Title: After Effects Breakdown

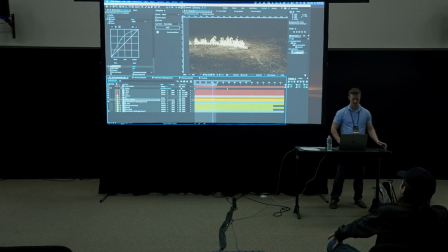So as you can see, I start to get more and more realism, and you can see the lighting's, going along. And so I basically just keep tweaking this. I keep adding layers.
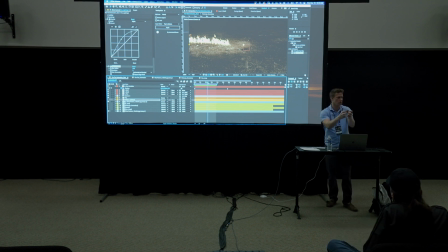I add more lighting layers. I might add one that's a little closer in, that kind of that creates kind of a contact point. I might add one that's really bright. One of the ones that I liked to add was I added one that was pretty broad, but it was really crushed.
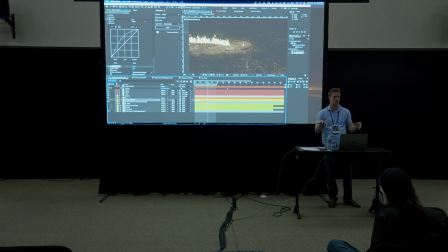The texture was really crushed, so it looked like there are pieces of the ground that are kind of lighting up even while the fire is way over here. So it really gave a sense of extra realism to the look.
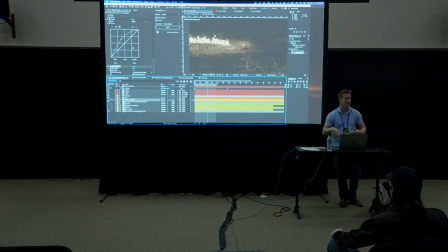Even though it's not 100% realistic, but you want it to kind of evoke a real world, evoke something that feels like it's consistent. Okay, so I'm going to jump over to
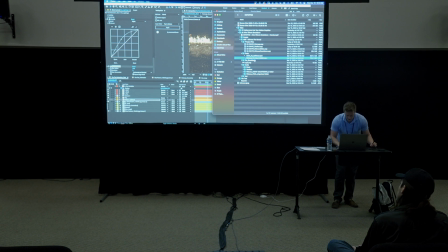the next project, and in the last little bit here, I'm going to show you how I went through setting this up.
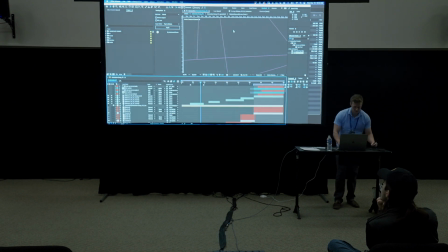So basically, I had to go through and plan out how I was going to have this reveal the logo. So you can see this comp here. This has all my layers, and here are the shots.
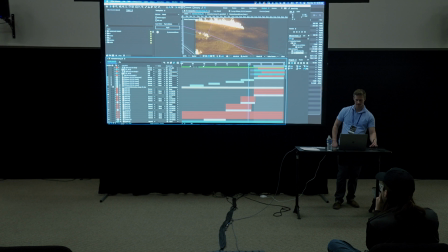So the cameras are moving, okay, and this is all, I rendered this in advance so that it wouldn't drag too much. But here you can see I've added more contact, some more contact lighting.
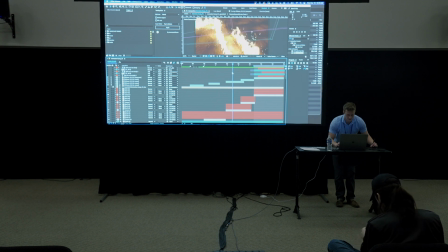In this particular render, the lighting on the ground is a little bit more defined, so it almost looks like there's a reflectivity or something happening. I've got lots of sparks. Particular is particularly good at sparks.
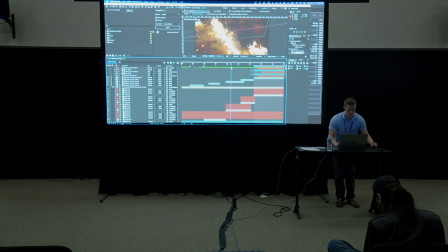Okay, so that wasn't too hard. And what I used for the emitter, instead of using that null object, I used lights. And the cool thing about using After Effects lights as your emitter, you see there's all these lights here, is that I can have more than one. So rather than having one particle layer that looks at one light, or looks at one null,
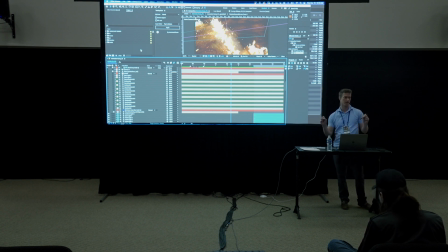I can have a lot of lights that are all called emitter in the beginning. And what this allows me to do is to paint with more than one brush at one time. So you get this cool look where the fire is just kind of traveling. I've got it looks like I got 4 different streams that are happening in this particular shot.
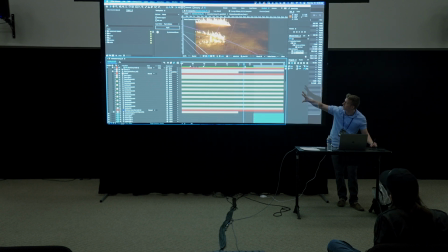Okay, and then another angle. And what having it all in one comp allowed me to do was to use the same elements and then just switch the camera angles. This is not always possible. It's not always, it doesn't always work,
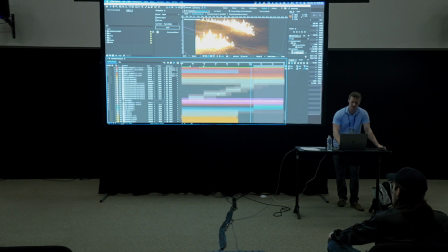especially as you scale the scope of your project, but you can see that's a lot of layers going on there. I do love my layers, I have been told, but here's the end result. And you can even see that fire is ending at the top of the logo. And there we go.
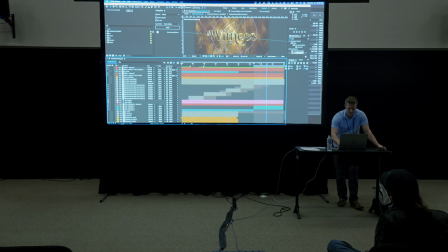Okay, so by the way, I wanted this kind of gobo effect where you've got the shadows happening, and you've got that going on, I think it's first shot. So you can see on the floor,
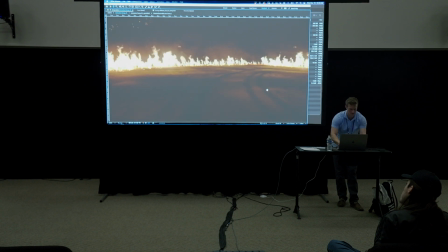you can kind of see that there's this light moving on the floor. And to achieve that, it was pretty simple.
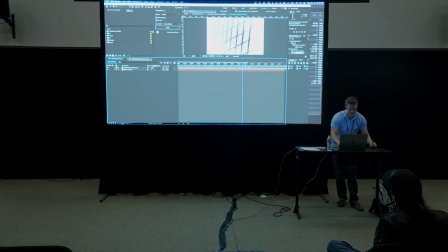I created this, right? This is just kind of like a piece of geometry. I used Element 3D, and I just kind of rotated this around, similar to like if it was a real gobo, that's just kind of twisting and turning. And what this made it seem like the light is moving.
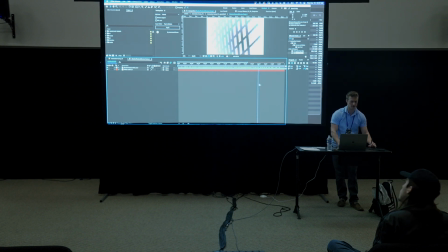So it creates this illusion where the shadows are moving because you're changing the light, which in reality, it's just this gobo.